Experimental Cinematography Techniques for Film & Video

So we can get into things like macro photography and cinematography. So I'm just going to put another lens on here, and I think we should be able to demonstrate it with this one here. I think has a close focus, or fairly close focus. And I'm just going to get some power over here to this element here. Perfect. Okay, move that back on. Okay, so playing with things, I'm just going to reduce this ISO down a little bit here, because this is a bit of a,
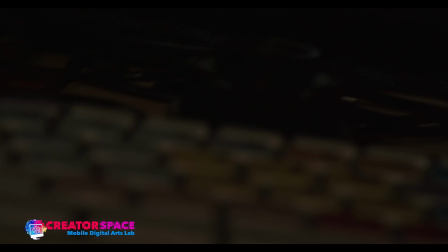(21:32)
so playing with what's in focus and the shallow depths of field.
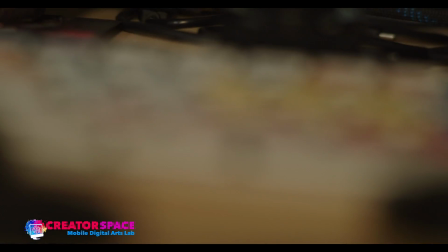(21:37)
We've talked about this before. I'm just going to open this up a little bit more, and it's always really interesting.
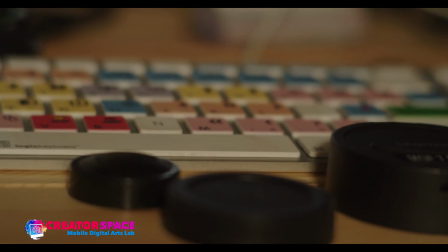(21:42)
So what aspect is in focus? So this shallow depth of field really lets me look.
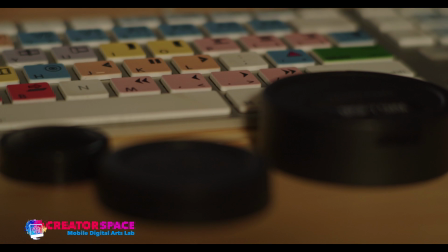(21:49)
I can focus on the keyboard, like right to the keys. So these are these types of shots when we're, this would normally you'd see like everything in focus.
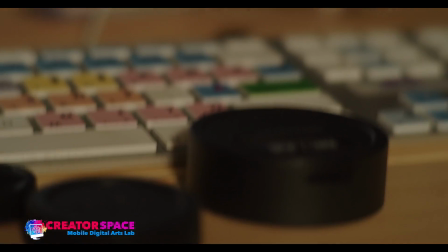(21:58)
So these really shallow, extreme shallow depths of field, and we can call them, these macro type close-ups,
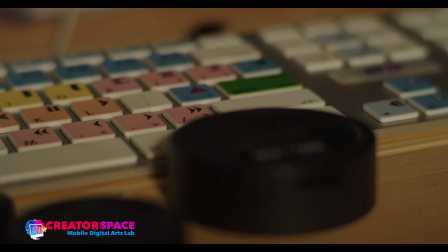(22:05)
are another aspect of experimentation and different, use of storytelling, is that, we can really zero in on,
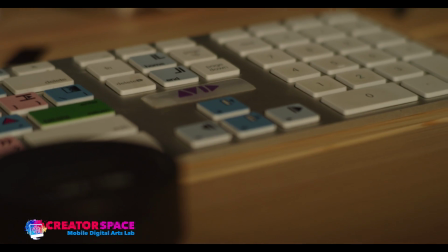(22:14)
what we see in the keyboard and make that work as a shot and a specific
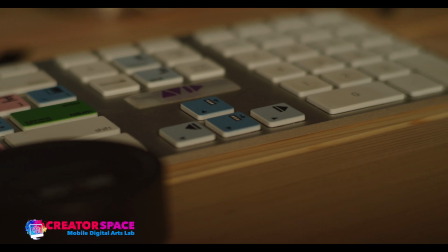(22:19)
type of gadget or tool in storytelling. So again, imagine then, so if you're on specifically on the gel,
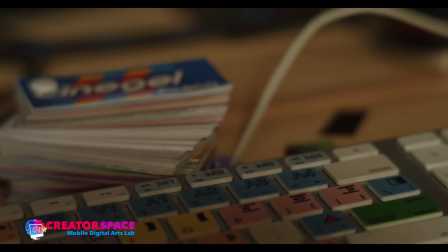(22:28)
things like, let's see here, so things like words, we can really, so watch if something's out of focus and then I'm making something in focus.
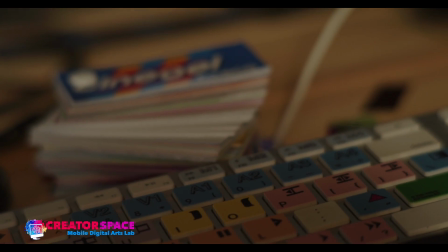(22:36)
This is a great way to further decide where people's eyes are watching and looking,
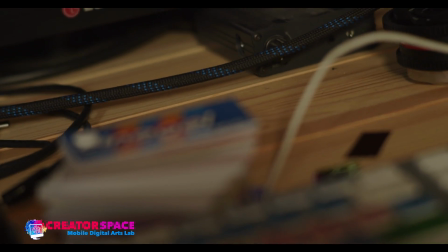(22:43)
and we can specifically guide people through the whole shot.
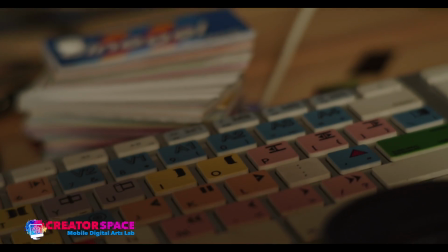(22:48)
So again, imagine if it's a specific performance or, an artist.
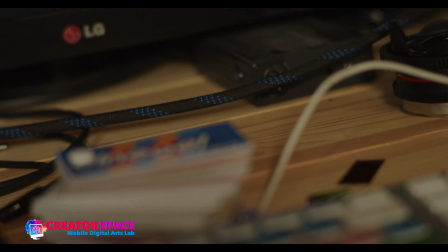(22:52)
This can be an instrument, and, we're using the selective focus to decide where we're looking at any given time.
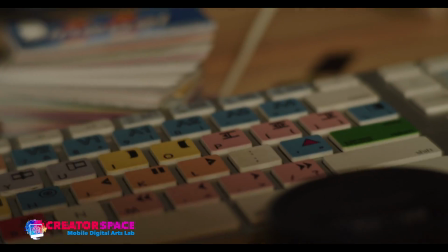(22:59)
And that's another great aspect of experimental cinematography, and,
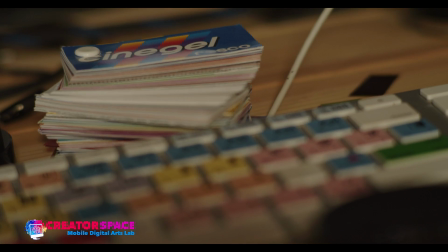(23:05)
doing this selective focus concept, and how do we make that work, right?
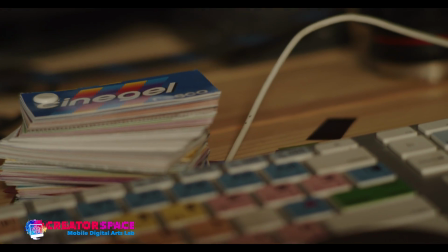(23:12)
So again, you can see now, working with the different foreground, middle ground, backgrounds, and deciding what's in focus.
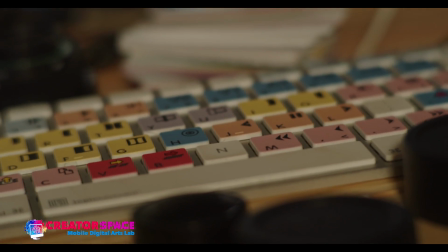(23:20)
And it looks, get a real close perspective. Like these keys are huge, right?
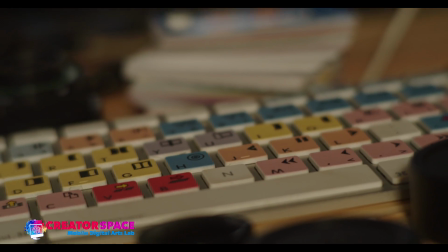(23:25)
So I'm using a 50mm lens.
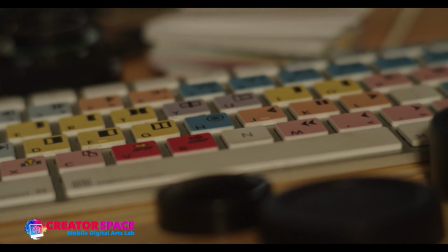(23:26)
Again, this is available through our kits at the Blue Mountains Public Library and Wasaga Beach Public Library, and using the Blackmagic Pocket Cinema camera.
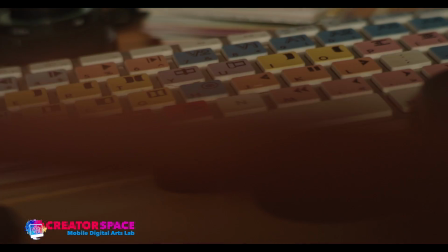(23:35)
And I get this shallow depth of field, and this is my hand, and making it work.
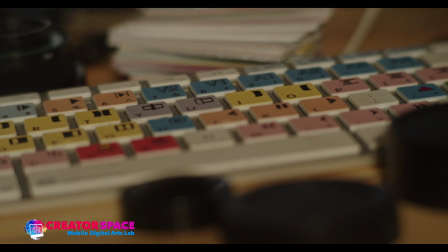(23:41)
So again, working with elements. So this is one shot, and then working with elements that are going in front.
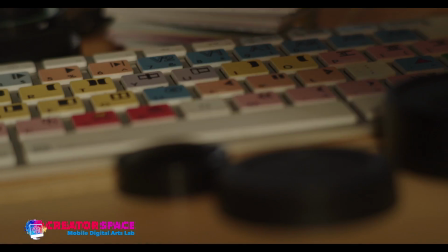(23:47)
So because it's selective focus, if people are moving in front of this, you get a lot of interesting lens distortions, and trying to work with,
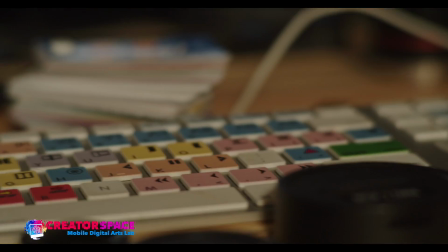(23:56)
what the camera is seeing and not seeing, and the focus is that extreme selective focus.
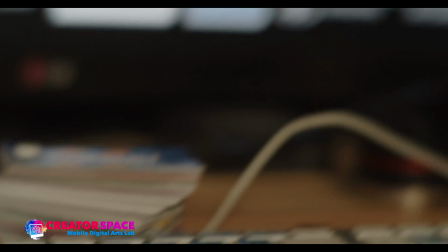(24:04)
And again, that could be really interesting.
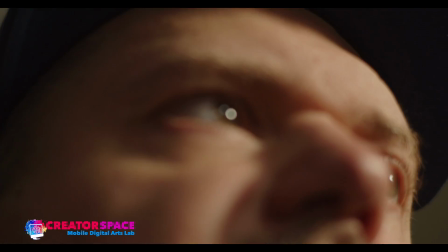(24:07)
How does this go into, again, think of an interview, and, we're working with this kind of a shot,
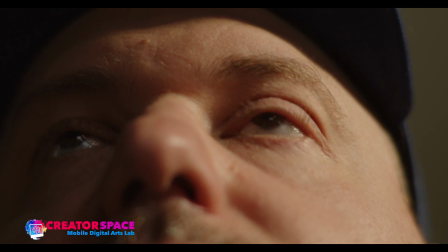(24:15)
where you see me like this, very, very different type of an angle, low angle, and on my eyes versus,
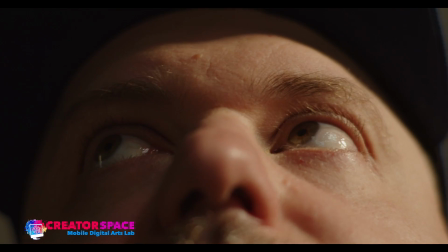(24:23)
seeing my whole face. So that's a really interesting perspective too, is using that kind of experimental thing.
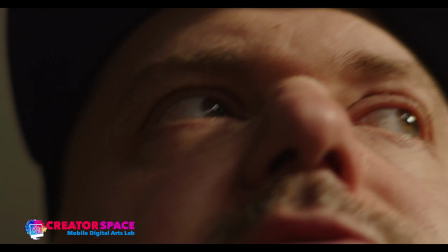(24:28)
The other thing too is we want to always think about angles. So the low angle definitely, looks up to me.
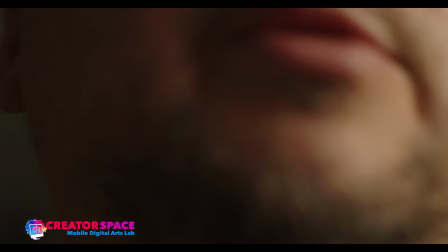(24:34)
It gives me, kind of a superior complex of the angle.